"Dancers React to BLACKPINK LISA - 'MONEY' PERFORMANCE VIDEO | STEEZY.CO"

Hey everyone, it's Klay, director of video here at STEEZY and again we have the amazing... Evan, co-founder and CEO of STEEZY. It's the legend himself! Today we're gonna be reacting to Money by Lisa, the exclusive performance video. Let's react!
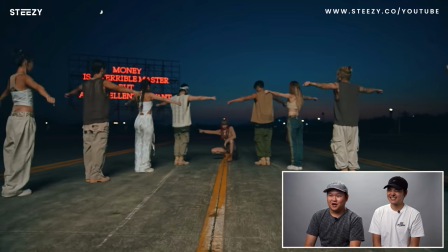Nice. Triangle formation spread.
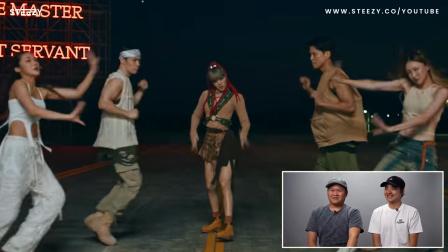A little shoulder detail. Ooh, that was heavy! I like the little hip.
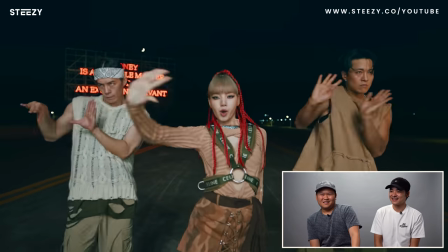Yeah. I'm being in.
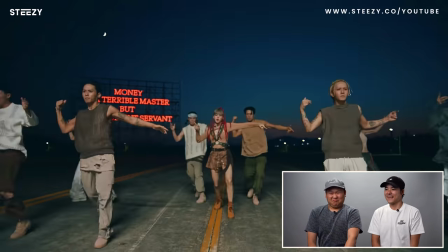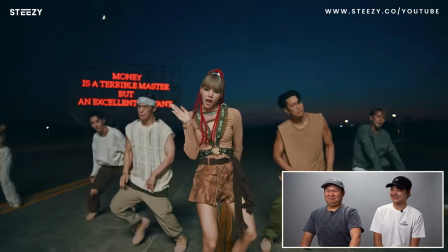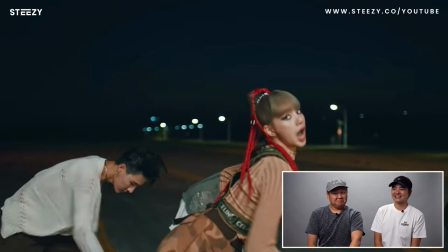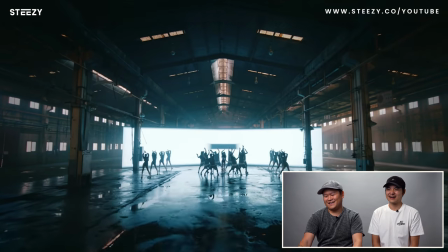Oh, okay, okay, okay, okay, okay. There's a lot. There's a lot right there.
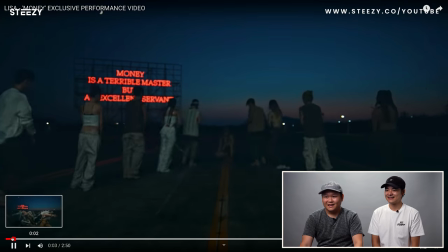There's a lot. First thing that I'm gonna say is uh, I like the lighting.
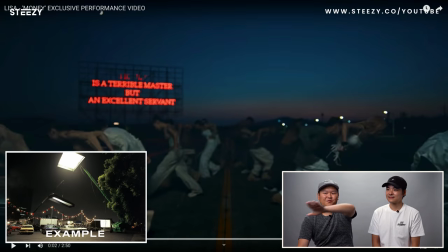I like, I like the like boomed light above them with nothing here and as they're starting Womp!
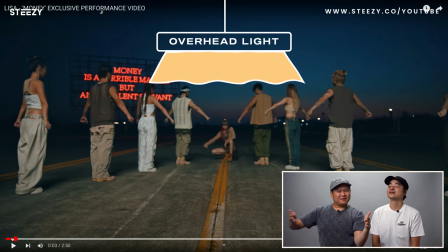Light on. And it's like, it's a great little spot right here so you're not getting too much of the background. Yeah. You let the dope sign stand out as well. Yeah. I didn't even notice the spotlight. Yeah. It was dope.
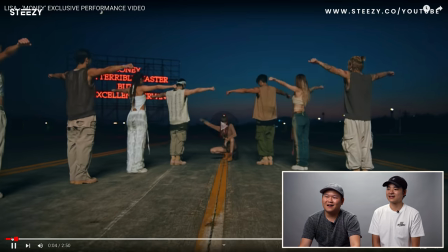Yeah.
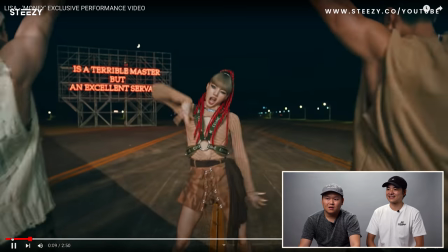I love that how that starts. Just like a spread. Boom.
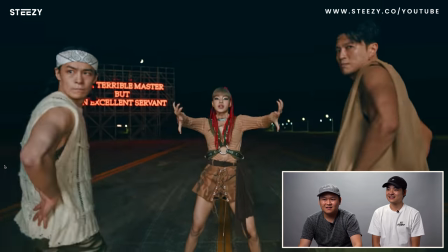It's the end of the month and the weekend I'mma spend this trip Drop
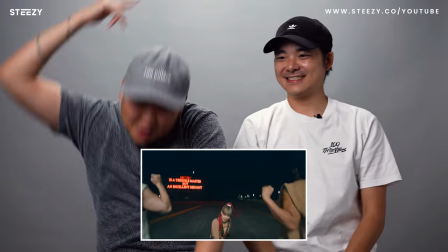It's like let me show you heavy Let me show you heavier Another thing,
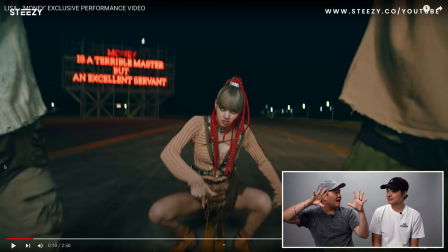again I can't help it I love how they're having like two main lights actually flashing from each side so you'll see the shadows cast in different
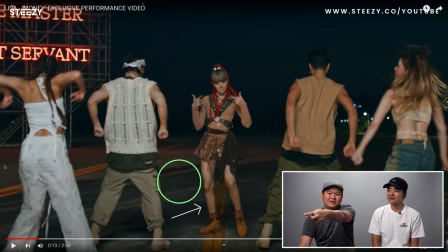directions So you see a shadow right there and then you see a shadow that way Oh! Yeah so they're using that to like That's cool. It's one of my favorite things like if you guys don't know and some of our CZ videos You'll see like lighting shift during the portion. It looks so cool in videos having like dynamic moving lighting So just that little thing actually adds a lot to that.
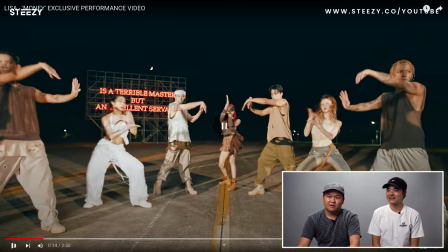That's tight. Yeah This like little groove right here where they all just Repetition repetition is very good in dancing. It doesn't mean that you are over doing certain moves it's that like it's that did you get what I just
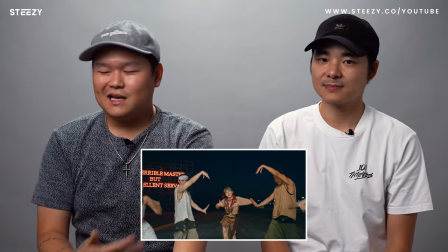did kind of thing you're just reminding the audience and it lets them really log what you're doing. Repetition is very intentional it's always very intentional. If it is intentional right because you know I'm sure a lot of people here if you do dance or have tried dancing I'm sure you maybe try to freestyle move to music and you realize you're repeating the same moves over and over so that is generally unintentional repetition but in a choreography like this, right? What are we trying to do? We're trying to get the audience engaged. So she's doing this, moving towards you, move away. Moving towards you, woo. Yeah. So satisfying.
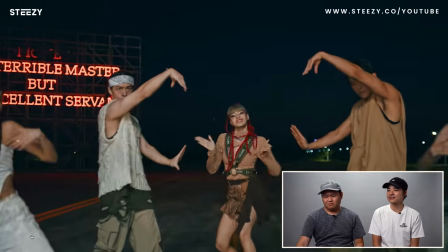I like the little swipes. Yeah. And the looks. It's the swipes with the look. Swipes with the look away.
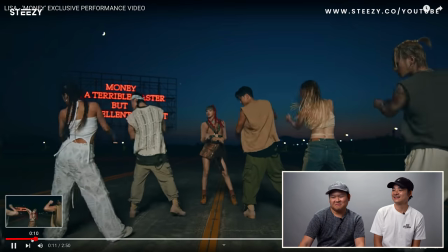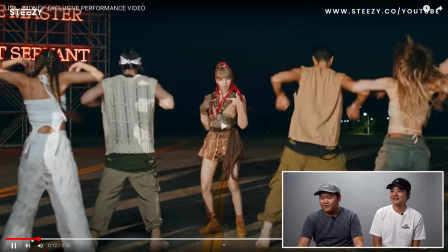Focus matters. Yeah. Focus matters. And then even for our favorite groove right here, the frame.
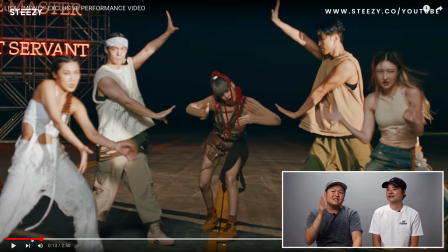What a great little frame. Like using using the actual dancers to emphasize the center point build a frame, but then still have the side dancers support. Yeah
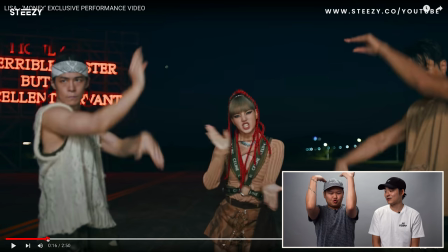Gosh, we're gonna keep stopping here. Yeah, it is a performance video. Yeah Drop it.
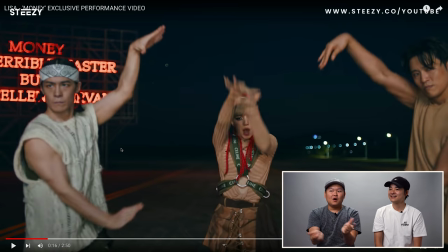She goes She she hits the cat while the other dancers emphasize that like drop motion.
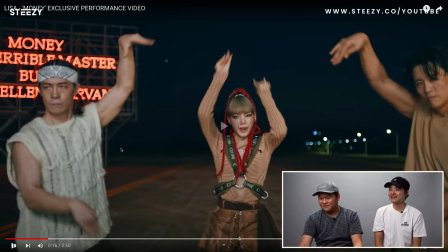That's really fire
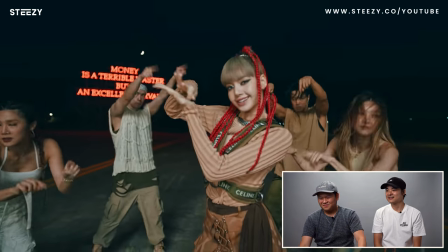I'mma drop it like it's pouring, I'mma pour it on myself Check, check, check, check that money making back your number likes That's the
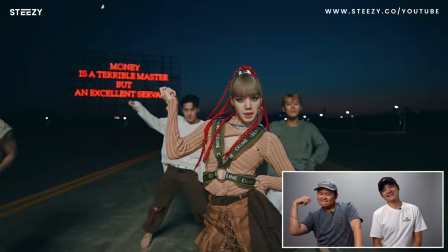shit that's never getting gone so your bitch I do the money dance I just made a honey dance when the space is signed for it I'mma leave my autograph